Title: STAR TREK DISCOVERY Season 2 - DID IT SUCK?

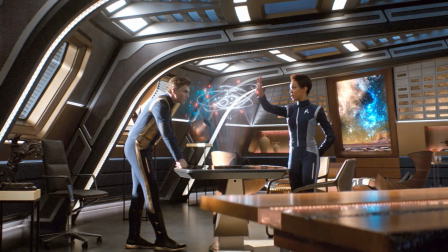It's a theme which is deeply personal to each individual, but also has universal societal applications.
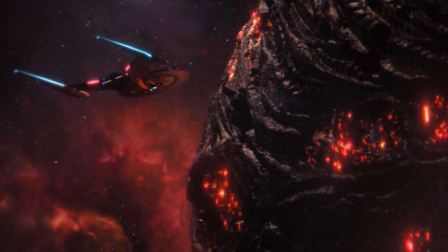The Obel of Charon was another classic ship-runs-into-weird-space-anomaly Star Trek episode premise,
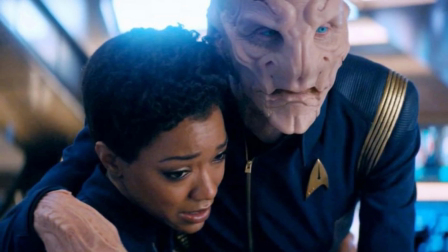but the emotional anchor is Doug Jones as Saru, who was amazing this season.
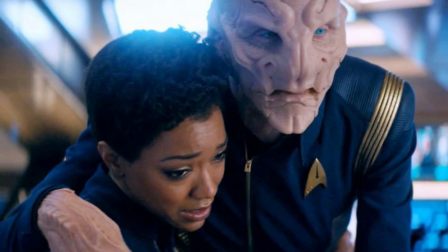Once again, this is another emotional reconciliation between Burnham and another character, and it just about hits the bullseye.
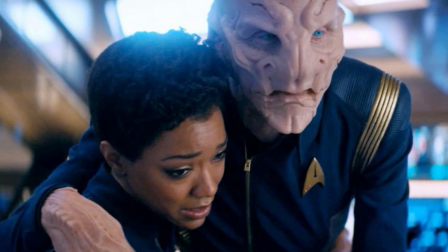While the hyperactive pacing does soften the impact of the last-minute twist,
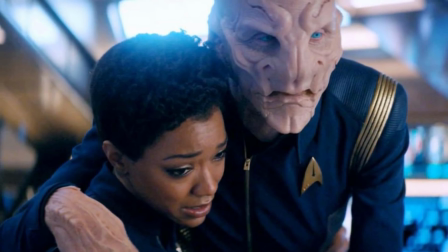the journey was well worth it, and Saru's newfound confidence is well capitalised on in The Sound of Thunder.
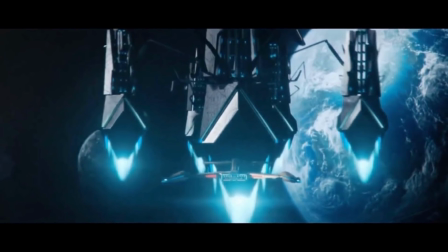Once again, a classic original series-style episode. ship meets backwards planetary society and sorts shit out.
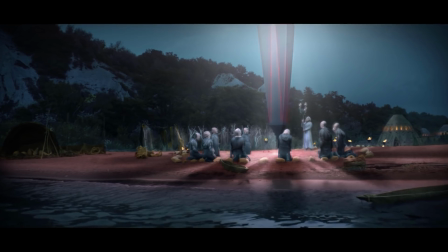I begrudged the short trek The Brightest Star for only giving us a small glimpse at Saru's world and then leaving,
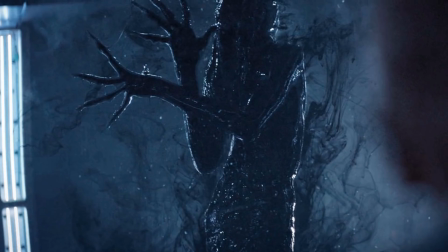but here we get the bigger picture and we get to watch that picture evolve. The Ba'ul were stunningly realised on screen and creepy as all hell.
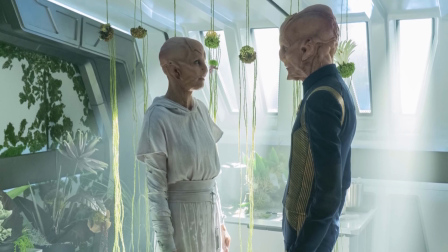We really come to care about the Kelpians and their plight thanks largely to Doug Jones' great performance.
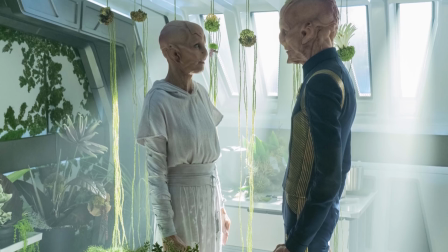Saru has really come into his own as the breakout character of the show. I really can't say enough good things about the work Doug Jones has been doing on this show.
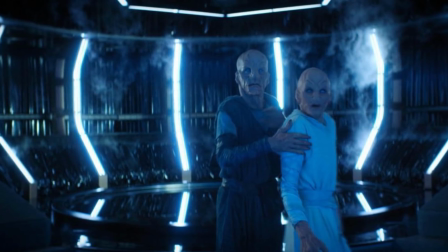A super dense and emotionally impactful episode, The Sound of Thunder was actually my favourite of the season when it initially aired.
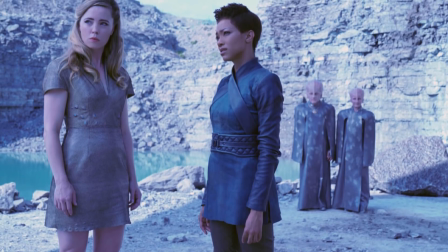If Memory Serves was a nice callback to The Cage, however that recap of the original episode is one of the strangest pieces of editing I've ever seen.
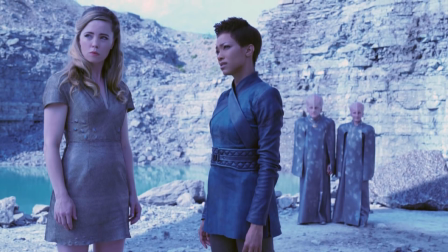Just play the original footage as it was, it really didn't need to be that flashy.
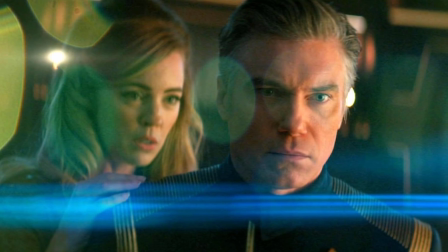This was one of the episodes which further established Pike's great character and Anson Mountain nails the emotional whiplash of seeing Veena again.
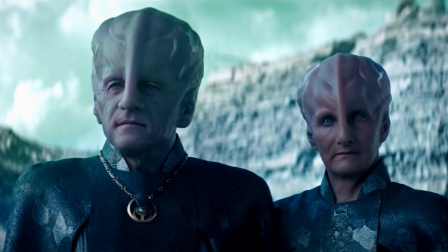The relationship between them leaps off the screen and the redesigned Talosians were also cool. But the true gut punch was of course Project Daedalus.
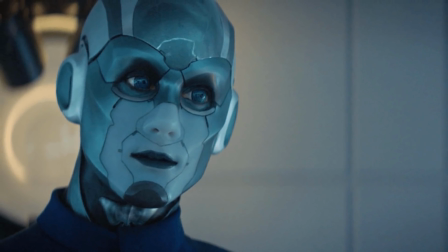Although I would have liked to see more of Arium before this episode, it still works as a contained character study and the fallout of her death is still brutally felt.
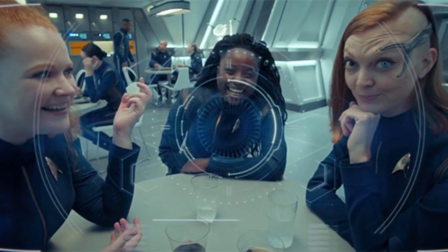I was always interested to know more about this strange purple robot person walking around the bridge and this deeply human backstory is not what I was expecting.
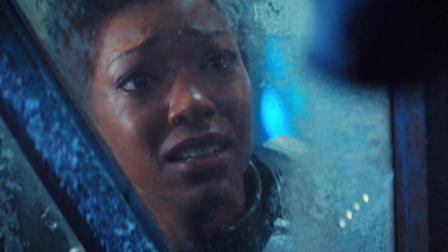Arium's self-sacrifice also tied in nicely with Burnham's earlier clash with Spock, in an unfortunate way.
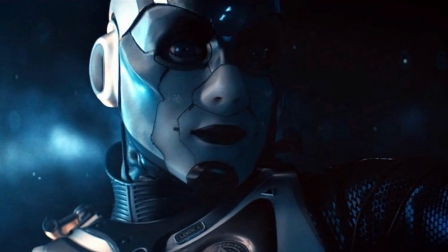And seriously, her last moments as she suffocates in the vacuum of space, or of her remembering the last happy day she had with the love of her life?
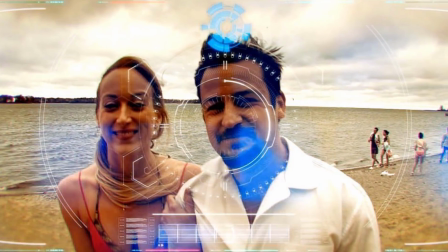Seriously, Ricky, you're really trying your damnedest to make me cry, aren't you, and it's working.
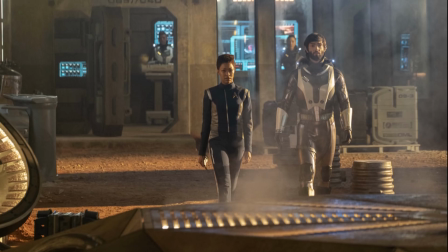The Red Angel, Perpetual Infinity, and Through the Valley of Shadows are when this season's initial mystery is somehow stretched a little too thin and made far too complicated.
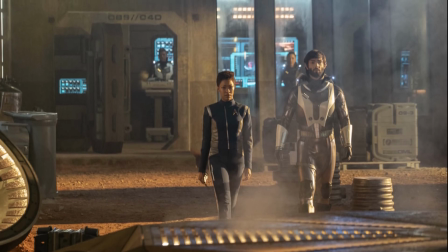It's a weird space of compounding twists and turns, but also not a whole lot of momentum pushing the story forward.
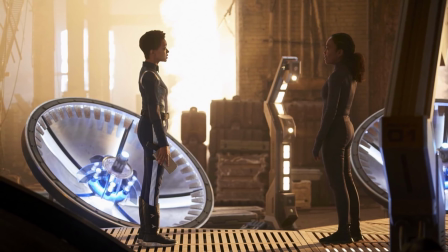The emotional weight of Burnham's mother returning is once again one of the victims of the too fast pacing.
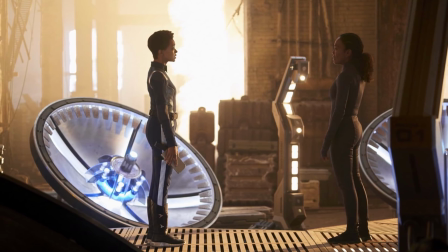The episode really wants me to be invested in what Burnham is going through, and there were some touching moments,
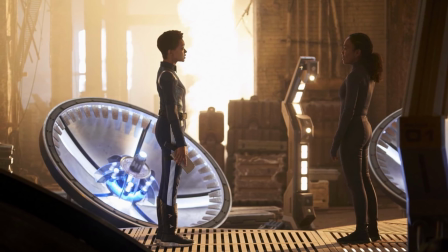but at the same time the tragedy of the episode rests on technobabble mechanics that are just blown through in the dialogue.
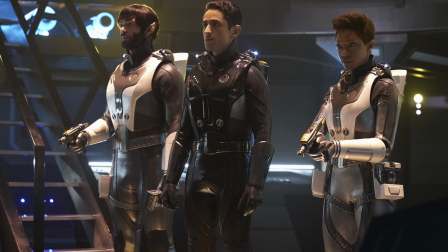How this whole time travel anchor thing works, I don't really get it. I also feel like Burnham and Spock's detour to a section 31 ship didn't really add that much new information to the story.
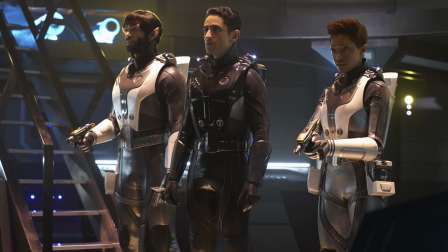The payoff of Spock and Burnham's interactions was already being set up and will obviously come in the finale, so here they're a bit static.
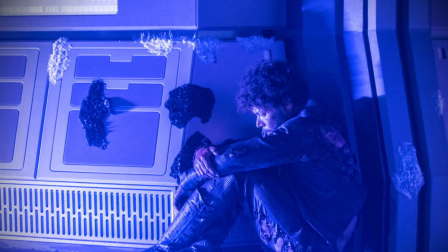In general, I feel like the season could have been two or three episodes shorter than this. One too many finding Spock fakeouts and an overly contrived Dr. Culber resurrection.
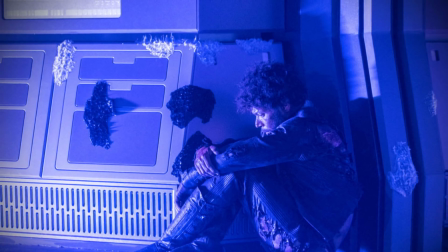Tilly's whole imaginary friend thing also didn't really go anywhere and Saints of Imperfection, and in retrospect, Dr. Culber didn't really need to be killed off in the first place.
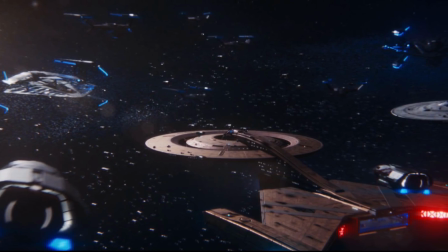The two-part finale though was one of the best season finales I have ever seen. I have used too many positive adjectives already.
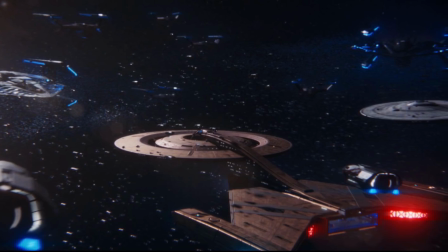Summing up this episode would be a bit repetitive sounding. Part 1's slow goodbye was arduous to watch in a good way, however it's part 2 which really soars.
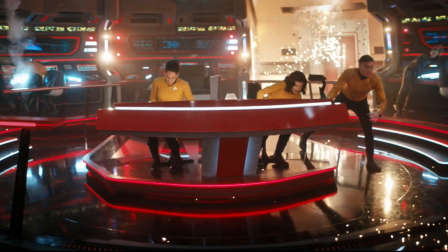It is shockingly easy to screw something like this up. This battle sequence is massive.
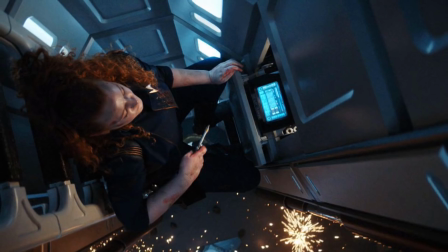Multiple ships, each with multiple locations, multiple sets of characters, all trying to accomplish different tasks,
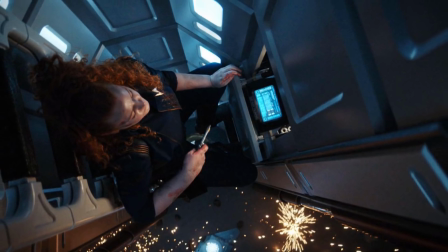so many threads to keep track of as the battle unfolds and yet at no point was any of it confusing or disorienting.
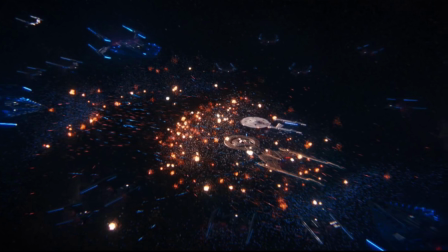The battle has a relentless quality which keeps you on the edge of your seat but there's also enough variety in terms of the action going on that it doesn't get exhausting to watch.
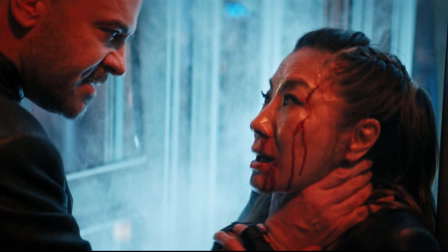Giorgio's gravity defying fisticuffs with Leland, Burnham's holy shit that's cool mid battle space jump,
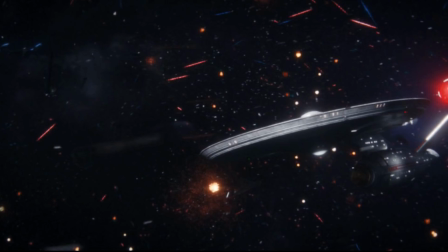Pike and Cornwell's super tense torpedo disarming and the general combat between ships, all of it is compelling.
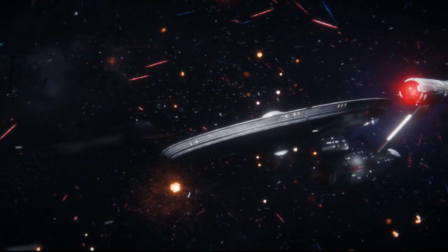Really a testament to the excellent direction by someone whose name I don't want to butcher.